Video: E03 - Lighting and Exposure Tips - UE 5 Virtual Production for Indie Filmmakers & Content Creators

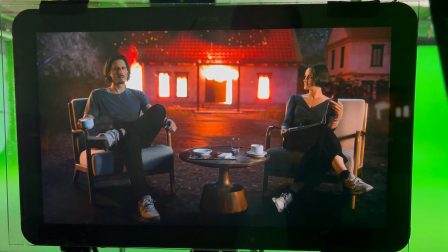[0:00]
Hi, my name's Fursa. I'm a virtual production supervisor and the founder of VP Toolkit.
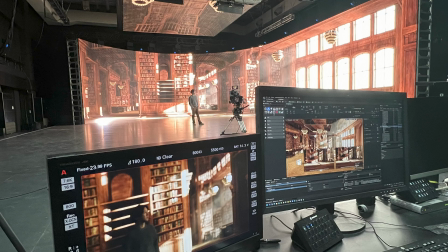[0:05]
Before we started working on larger productions,
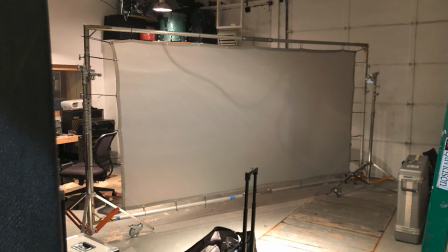[0:08]
it all began with a projector and a bootcamped iMac that we used to do our first virtual production tests.
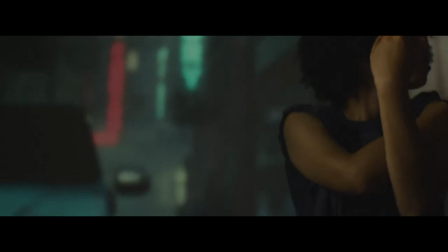[0:15]
I thought that this proved that virtual production could actually be done at any level.
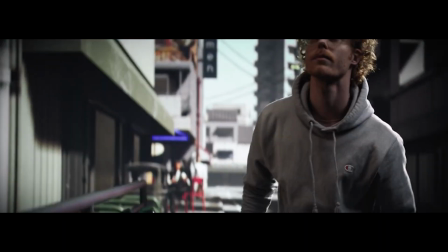[0:20]
In this video series, I'm going to try and show you the techniques that I use on larger productions,
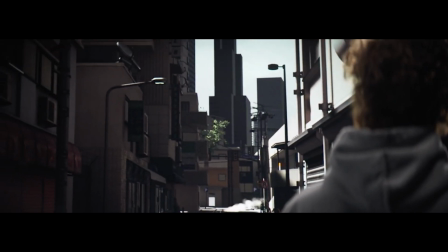[0:25]
but at an indie level so that you can use virtual production in your projects.
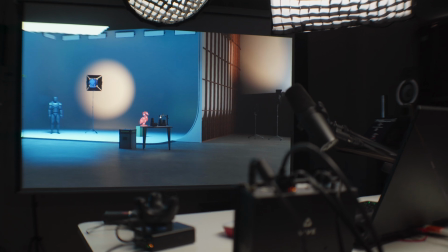[0:32]
In this video, I'm going to show you how to set up a virtual production studio with a projector and a laptop.
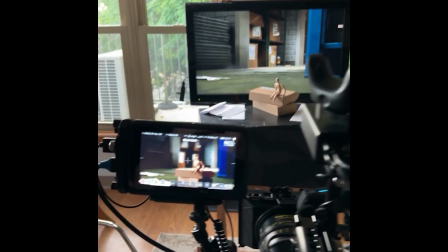[0:38]
This is for indie filmmakers, streamers, and anybody that wants to learn the fundamentals of virtual production. So here's a list of what I'm using in this video. I'm just going to pop it on the screen here.
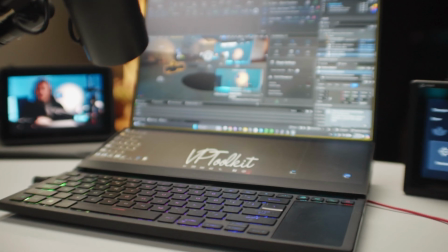[0:50]
So I'll be using the VP Toolkit plugin, but I'm also going to show you how to do it with just Unreal Engine. Let's get started.
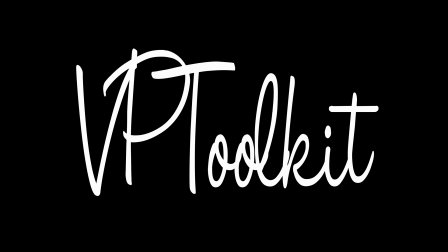Let's talk about filming with Projector as a background. So the key to getting virtual production to look correct is
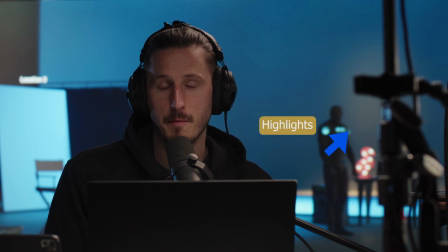[1:16]
getting the highlights of the environment to match the highlights of your real set, as well as the shadows of the environment to match the real shadows that your light is spilling onto your talent or props. The way we do this is we balance the exposure of our camera with the output of our LED wall or projector or screen,
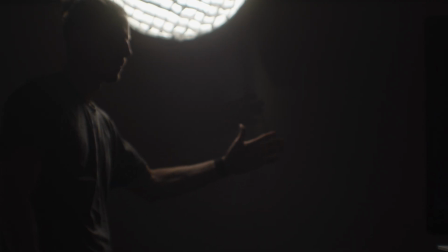[1:38]
and then we make sure that no lights are spilling onto that wall,
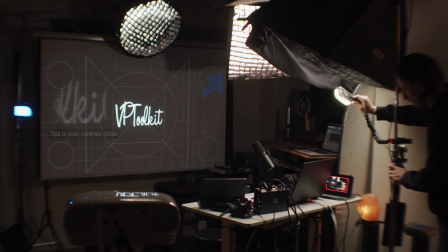[1:42]
lifting the contrast ratios or lifting the shadows of that background. This is extremely hard to fix in post and will require learning a new skill of controlling light to be able to work with a projector like this. You want to use grids, flags, duvetine, and any other clever way of blocking your lights from spilling onto your background and lifting those shadows.
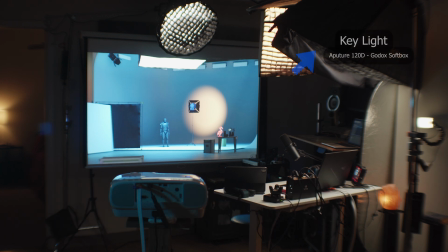[2:08]
Take a look at my lighting setup. My key light has a grid on it and is pointing down, as well as has a skirt, which is keeping it from spilling onto the background and lifting my shadows. I have another small light filling in over here that is blocked by a 5-in-1 reflector. And then all of my lights have grids on them,
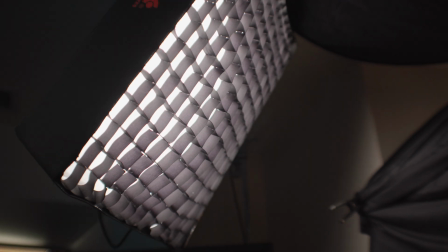[2:29]
as well as other control elements around them to keep the light from bouncing around the room. I also blacked out all of the windows in my apartment, and there's no other lights on in the house. The only light that is in my studio right now is coming from my lights that are very specific to what I need for lighting.
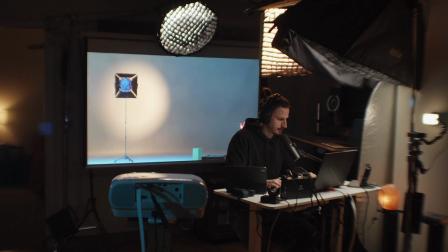[2:49]
You'll want to take this into consideration when you plan for a virtual production, whether it's on LED or on a projector setup. So my projector is 3000 lumens, which is not very bright. That means that I had to open up the stop of the camera using a fairly low t-stop of 2.4. So that means that I have a lot of ambient light that sits in the room. Let's take a look at it using our false color.
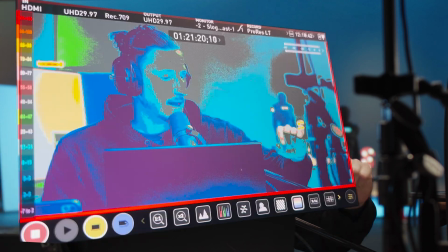[3:15]
So this is a Atomos monitor, and then you can see that what false color does,
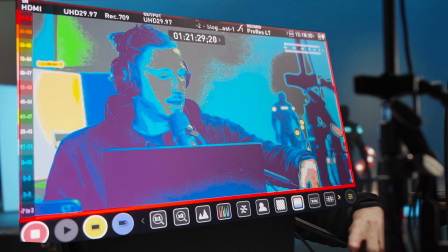[3:21]
it takes the exposure values of what the image is in nits and then maps them to different colors.
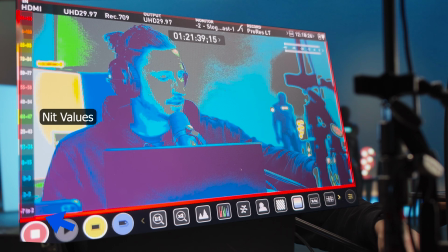[3:29]
Here's what the colors equal in nits. And then we can use this.
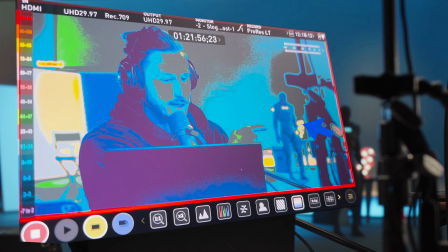[3:34]
So if you see the light to the right of our little robot guy back there, you can see that's very bright. That's reaching 85 to 93. So that's registering on our camera as an actual light or something very bright.
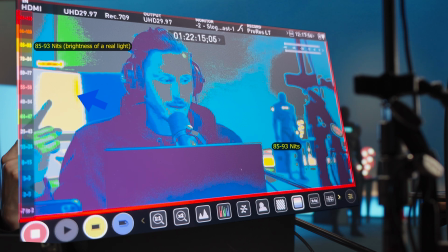[3:50]
Similar to this reflector that's behind me here, that's at about 83 to 84.
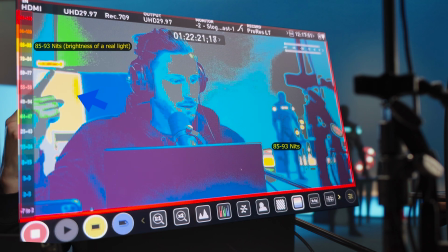[3:56]
And then this little area above here, you can actually see that that's hitting red. So that's 94 to 100.